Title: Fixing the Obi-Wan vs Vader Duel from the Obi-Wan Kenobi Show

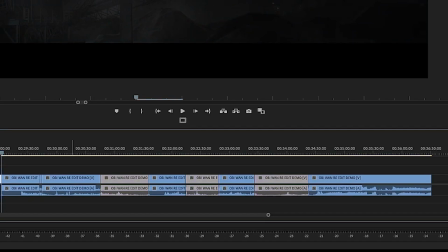4:09 As you can see, I have the A plot line, which is what I call the Obi-Wan and Vader sequence, and then I have the B plot line, which is the Reva and Leia segment.
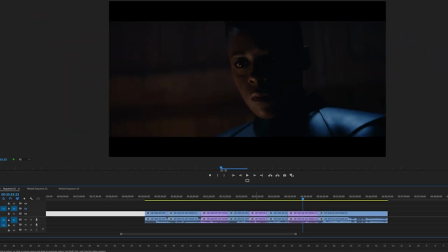4:18 The reason I did this was I needed to see if what I was going to do would slot back into the episode. For me, there was no point in extracting the saber sequence and manipulating it without it being able to go back into the episode. I wanted to prove a point that you could have edited this better and it would not disrupt or destroy the episode.
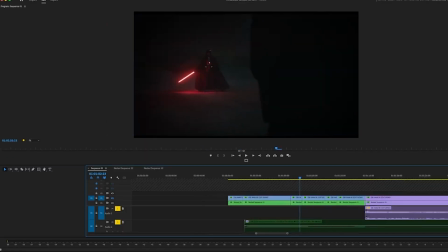4:37 Let's start off with the beginning, and in my version of events, Obi-Wan's confronted by Vader and he looks back. This was his moment to escape, but he decides, no, I'm not going to do that. I'm going to fight off Vader. So he pulls out the lightsaber, and I add a sound effect of the lightsaber reigniting. It's a smooth way to transition between scenes.
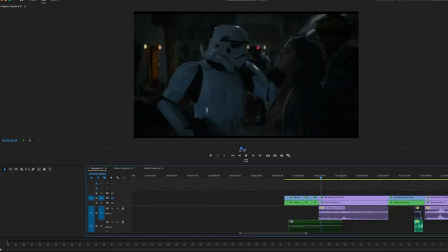4:57 And then you've got the first sequence of Reva and Leia. So she's going to go in and find out where the secret room is, blah blah blah.
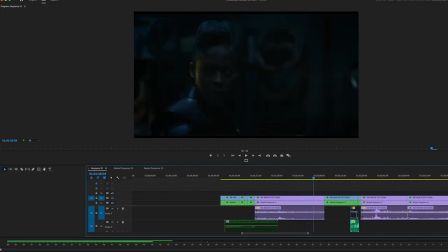5:05 The second sequence of Obi-Wan, it starts off the combat already happening.
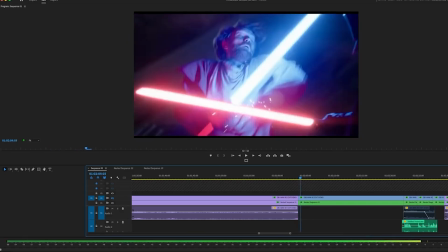5:09 In the earlier version of this, I actually had a little snippet of Obi-Wan and Vader talking.
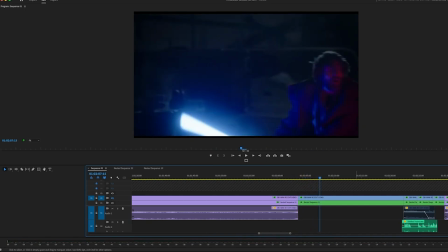5:17 It was lines from earlier on or later on in the episode where Obi-Wan says, "What have you become?"
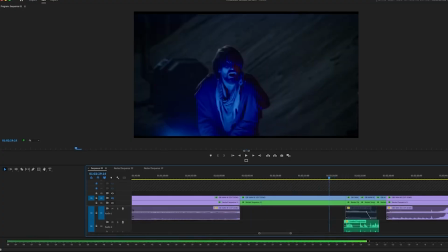5:23 And Vader retorts with, "I am what you made me."
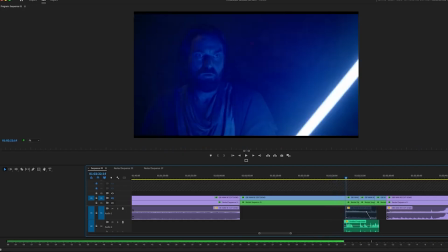5:26 I initially really liked that moment, but the way Obi-Wan looks in the shot, he looks too clean compared to how unshoveled he looks fighting Vader. His hair's all over the place, whilst this shot, because it's from a different sequence, doesn't fit in as well.
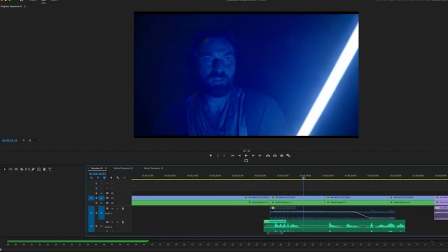5:43 Whilst with Vader, you're able to overlay lines because there's no face to sync up.
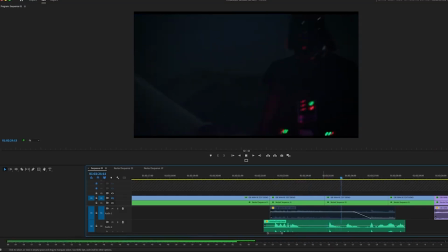5:49 But with Obi-Wan, it's much trickier, and ultimately in the version you've watched today, I cut that little sequence out, but I've left it in this video to explain the thought process.
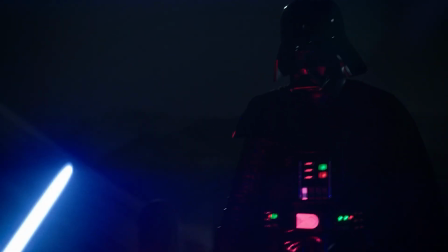6:01 The years have made you weak. What have you become?
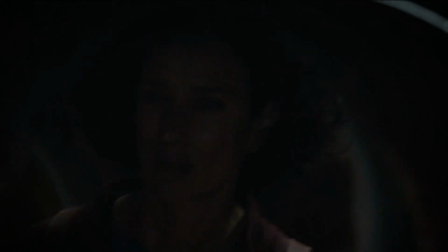6:08 I am what you made me.
And now you've got the two Reva and Leia scenes that are stitched together.
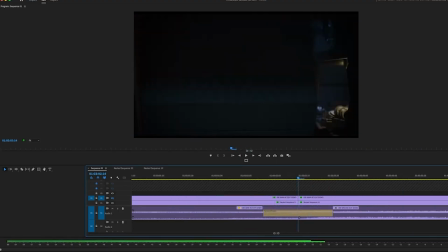6:16 Here you can see where the original one would have ended. Right, so she's running, we just carry on with Reva instead of going back to Obi-Wan. And I wait for this to end, and now we're back to Obi-Wan and Vader, and they're fighting again. And you'll see how I've took elements from earlier on in the episode and reused them here.
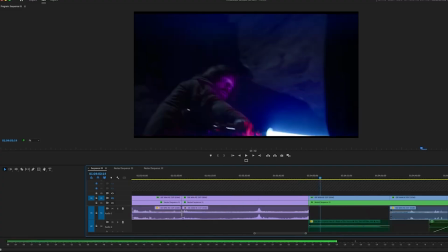6:34 And I personally think it flows much better. This sequence where Obi-Wan and Vader are fighting, it's not going Obi-Wan's way.
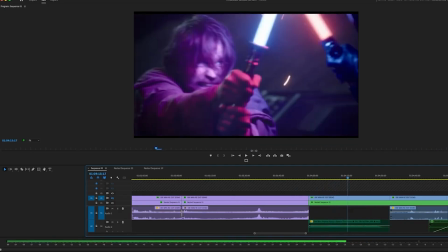6:41 Vader uses the Force to push him back, and Obi-Wan tries to escape by causing some smoke from a pipe to blow.
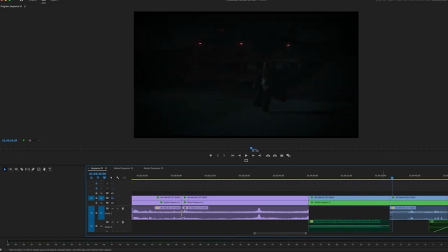6:46 And we cut to him running away here. You've got that awesome line from Vader where he says you can't run away, you can't escape. And Obi-Wan's trying to see where he is. You've got that horror story element, and then because I skipped continuity school,
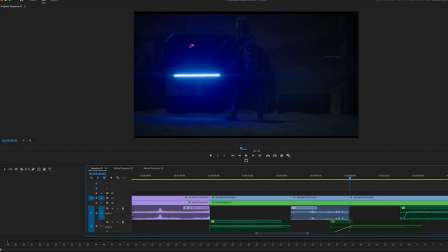7:02 I cut to this shot of Obi-Wan to establish he's in this location where Vader's going to show up, and this is where the end of the duel happens. This all happens as it is in the episode, apart from some sprinkling of some other shots.
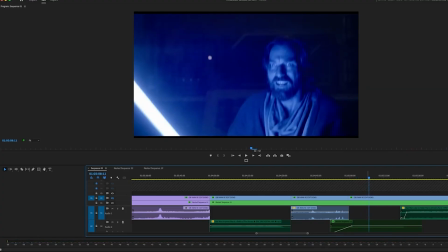7:14 And now, whilst the music of the episode was fine, I wanted to go a step further, so I wanted to change a few things, and I thought the music from Return of the Jedi at the very end with Luke versus Vader,
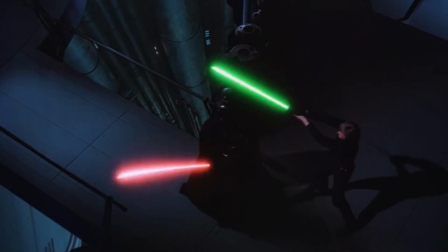7:27 it's a very sad piece, and I thought it would be very appropriate to layer over Obi-Wan being roasted by Vader.
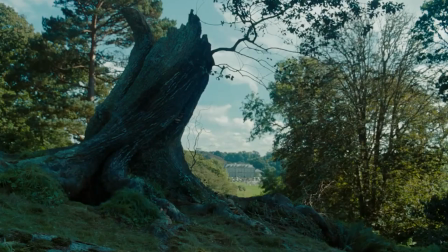7:35 But then I fell down the rabbit hole and didn't stop there, and so I went through the entire sequence and started re-adding different music.
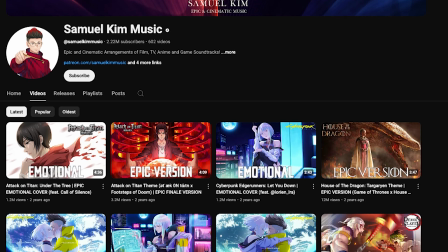7:43 And I found this guy on YouTube called Samuel Kim. He does lots of remixes of various themes from anime, Star Wars, etc.
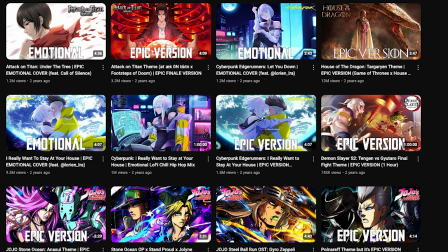7:51 And he had this great combination of Battle of the Heroes and the Imperial March, and I was like, yep, that'll do it for me.
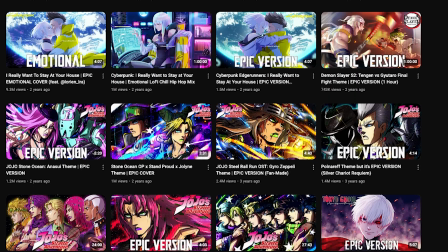7:59 So I spliced some of that in, and you heard it earlier.
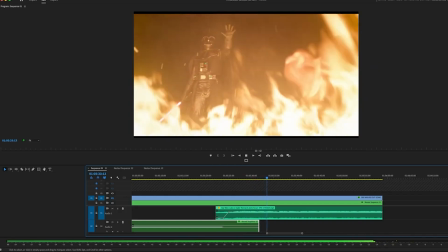8:07 Now you will suffer, Obi-Wan.